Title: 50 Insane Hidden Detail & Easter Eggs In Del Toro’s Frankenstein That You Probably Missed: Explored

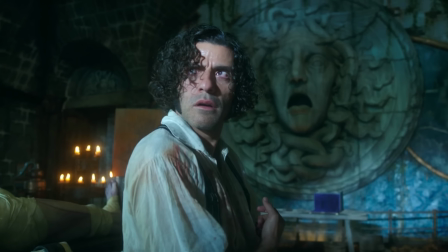20:32 Moreover, by placing this image in Victor's lab,
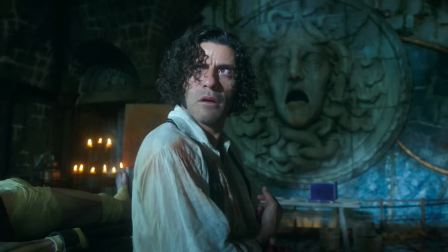20:35 the film subtly suggests how he views himself as a mythic figure who dares to rival the gods.
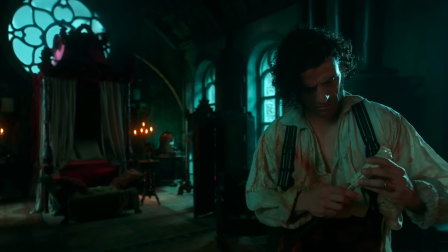20:42 It's truly a haunting reflection of his arrogance and his reckless urge to bend the laws of nature to his will.
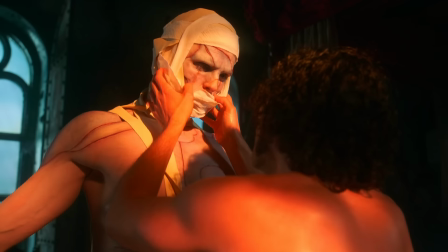20:48 Del Toro compares the birth of the creature to the resurrection of Christ.
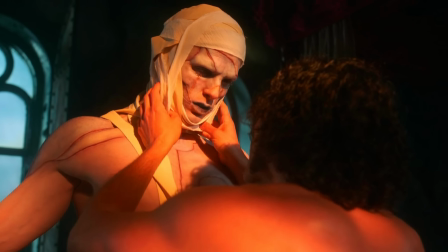20:53 So in Del Toro's film, when Victor Frankenstein finally brings the creature to life,
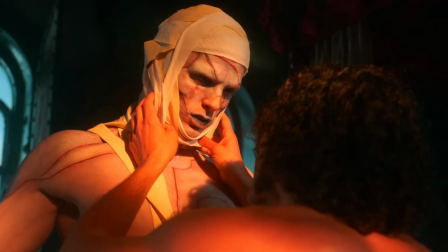20:57 the moment is grand and intense, being exactly the kind of spectacle you'd expect from the director.
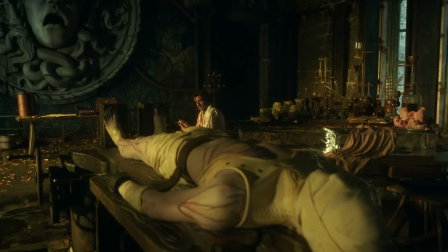21:03 We see the creature lying on a gurney, the kind used to move patients,
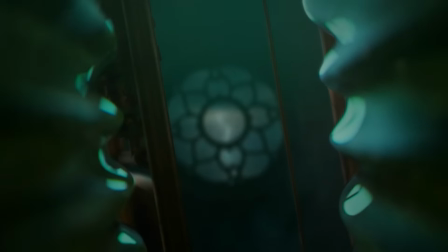21:08 but if you look closely, you'll notice that it was strapped to a metal frame shaped like a cross.
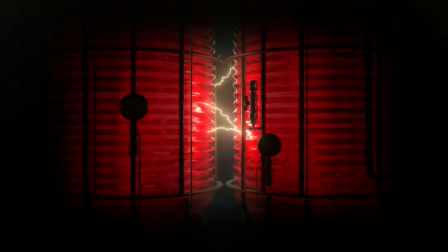21:13 Well, that was definitely a powerful visual choice loaded with religious meaning,
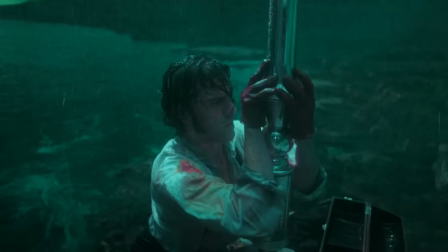21:18 because Victor here was not just creating life, but pretty much trying to take the place of God.
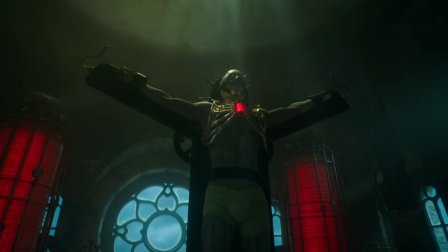21:23 The cross shape turns the creature into a kind of dark messiah, as he becomes a being that is born into suffering rather than salvation.
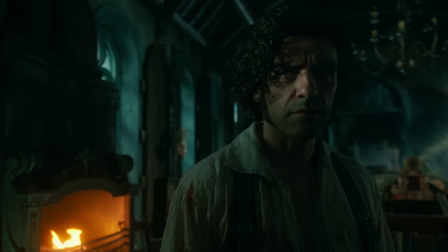21:31 It becomes a haunting reminder that Victor's pursuit of science has now crossed into the realm of blasphemy,
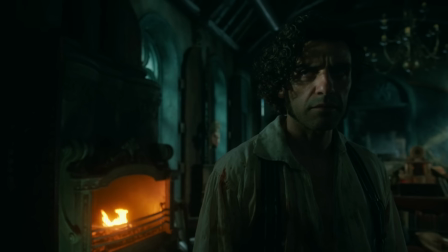21:38 which immediately transforms his quest for knowledge into something deeply sacrilegious and tragic.
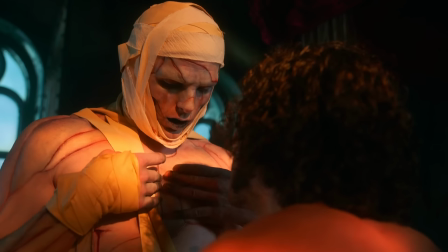21:44 The creature's wounded flank is also a reference to the Christ's speared side in the Bible,
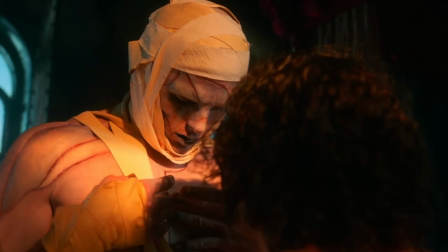21:49 which makes him an allegory for Christ, because Victor resurrects him on a cross right after saying that it is finished,
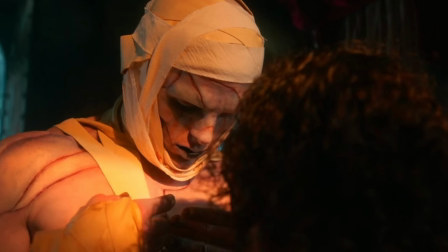21:56 which is in direct reference to Christ's crucifixion. Plus, if Victor represents God and the creature is an allegory for Christ,
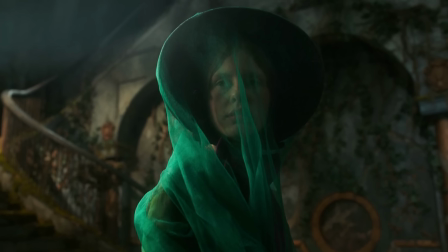22:03 then Elizabeth symbolizes the purity of the church, which makes her the bride of the Christ.
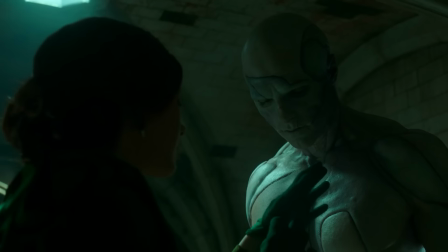22:09 But it's also possible for Elizabeth to represent Mary, as she's the first person to find the creature after his resurrection,
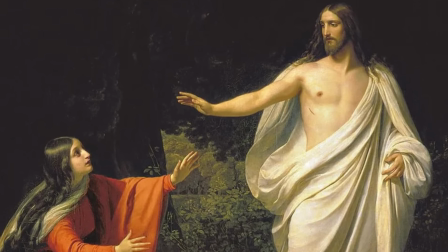22:16 just like Mary was the first person to find Jesus after his resurrection.
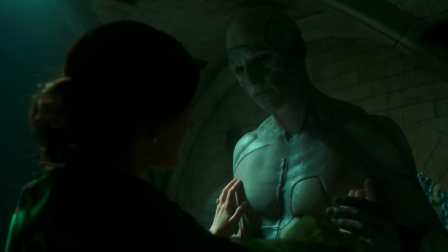22:21 Not to mention the creature having a stigmata, or the wound of Christ, on his side.
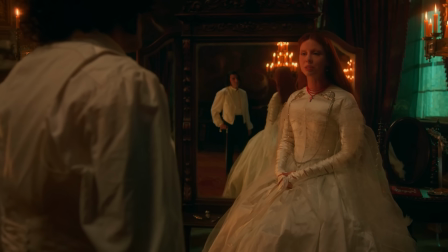22:26 When Elizabeth confronts Victor, he doesn't even acknowledge the fact who hurt him.
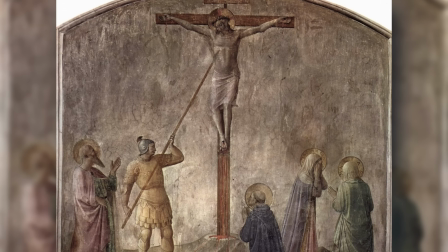22:30 This mirrors Pontius Pilate piercing Jesus in the side with his spear of Longinus.
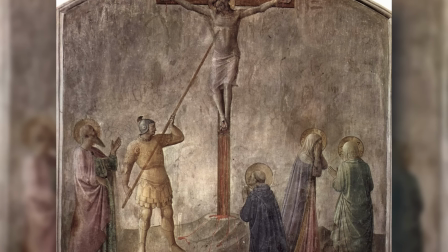22:36 Now, you might think my interpretation to be too religious,
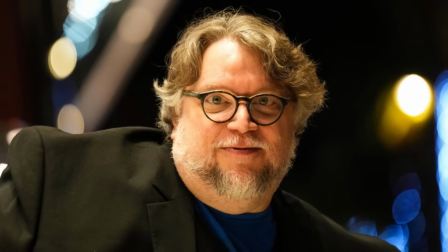22:40 but Del Toro said in a pre-show for the film screening that his film features Christian iconography, all of which is fairly obvious upon viewing.
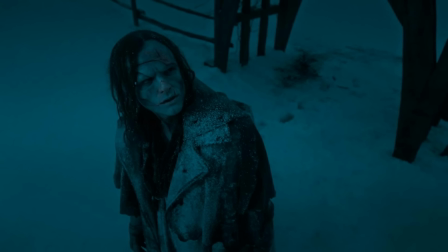22:48 Not to mention, Frankenstein has always had religious undertones, and this is definitely not a new development.
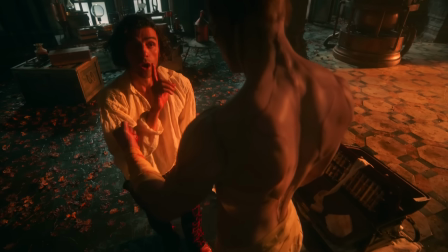22:55 Del Toro just expanded upon it. Furthermore, nearly all Gothic literature is religiously inspired, because it's a staple of the genre,
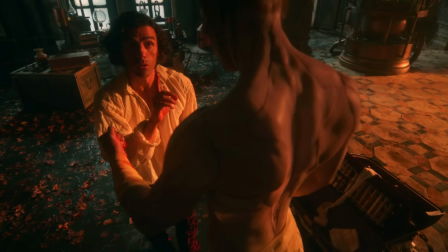23:04 having been fostered by the Victorians' fascination with death, spirituality, and the occult.
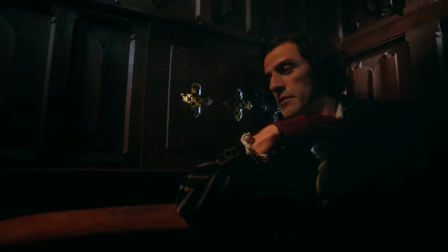23:09 The recurring tones of red in Victor. Victor wears red gloves throughout the film to symbolize the blood on his hands
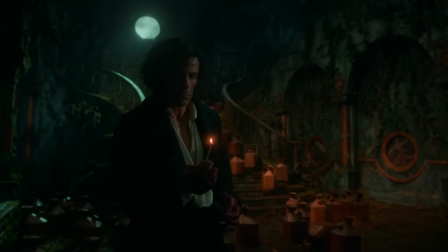23:17 from first leading to Harlander's death and then trying to burn the creature to his death.
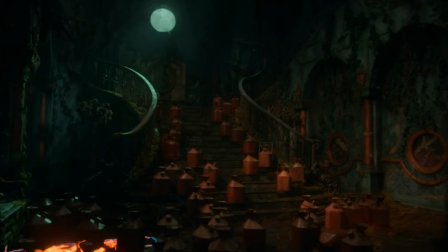23:22 But there are recurring tones of red throughout the film, and the strongest one comes from Victor's mother.
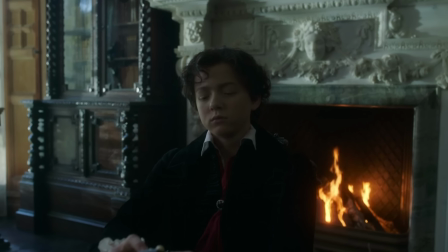23:28 So the red Victor wears in his scarf is also his connection to his mother, her empathy, and her humanity.
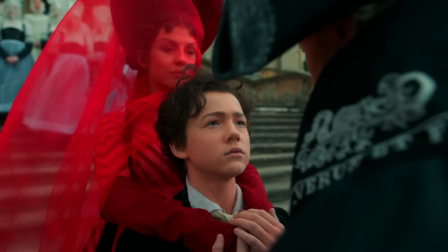23:35 His mother wore red when she first appeared in the film, and when she died.
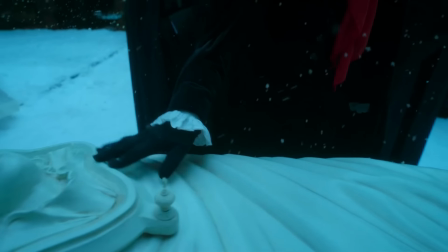23:39 So, on a similar note, he wore a red scarf and gloves to evoke that mother-son connection.
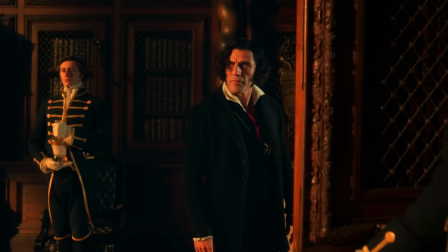23:45 Ever since the death of his mother, Victor has been influenced by her, and her absence has marked every informed decision he makes. It is her death that motivates Victor to conquer the impossible and create life from death, which his father failed to do in his mother's case.
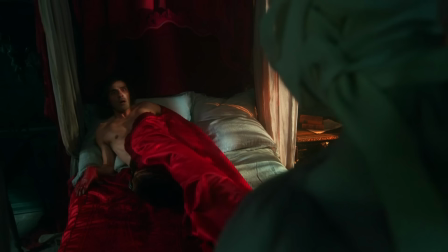24:01 Moreover, when he first sees the creature alive in his bedroom, we see that Victor is covered in his red blanket.
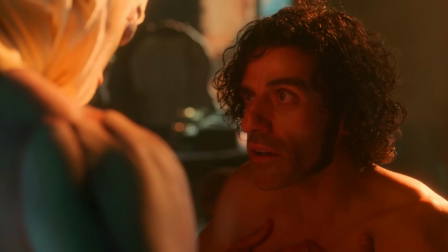24:07 Soon after, he starts tending to the creature like his son,
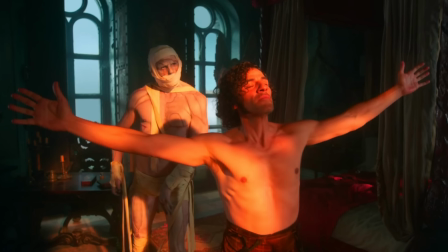24:11 and that's why one of the first things he introduces the creature to is the warmth of the sun, which really is bold wordplay on Del Toro's part.
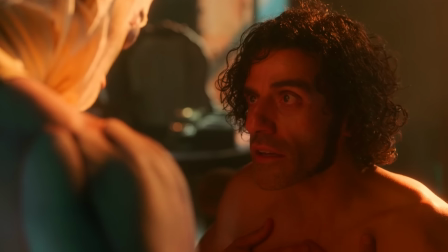24:19 Even the creature tries to copy Victor in every frame in the beginning, just as a newborn mimics his parents.
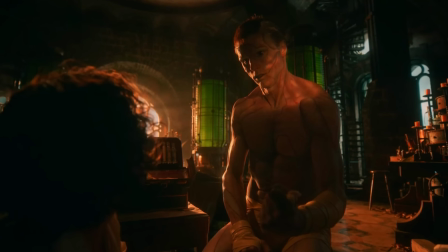24:26 But as time goes, Victor becomes more like his father, and that's when we notice how the red has disappeared from his clothes.
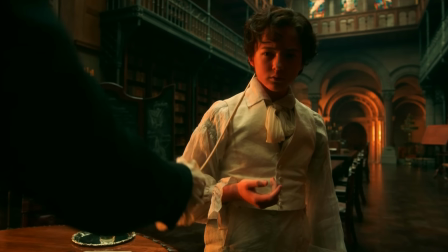24:34 Victor's father was abusive to him, and after his mother's death, he was neglected while his brother became the apple of his father's eye.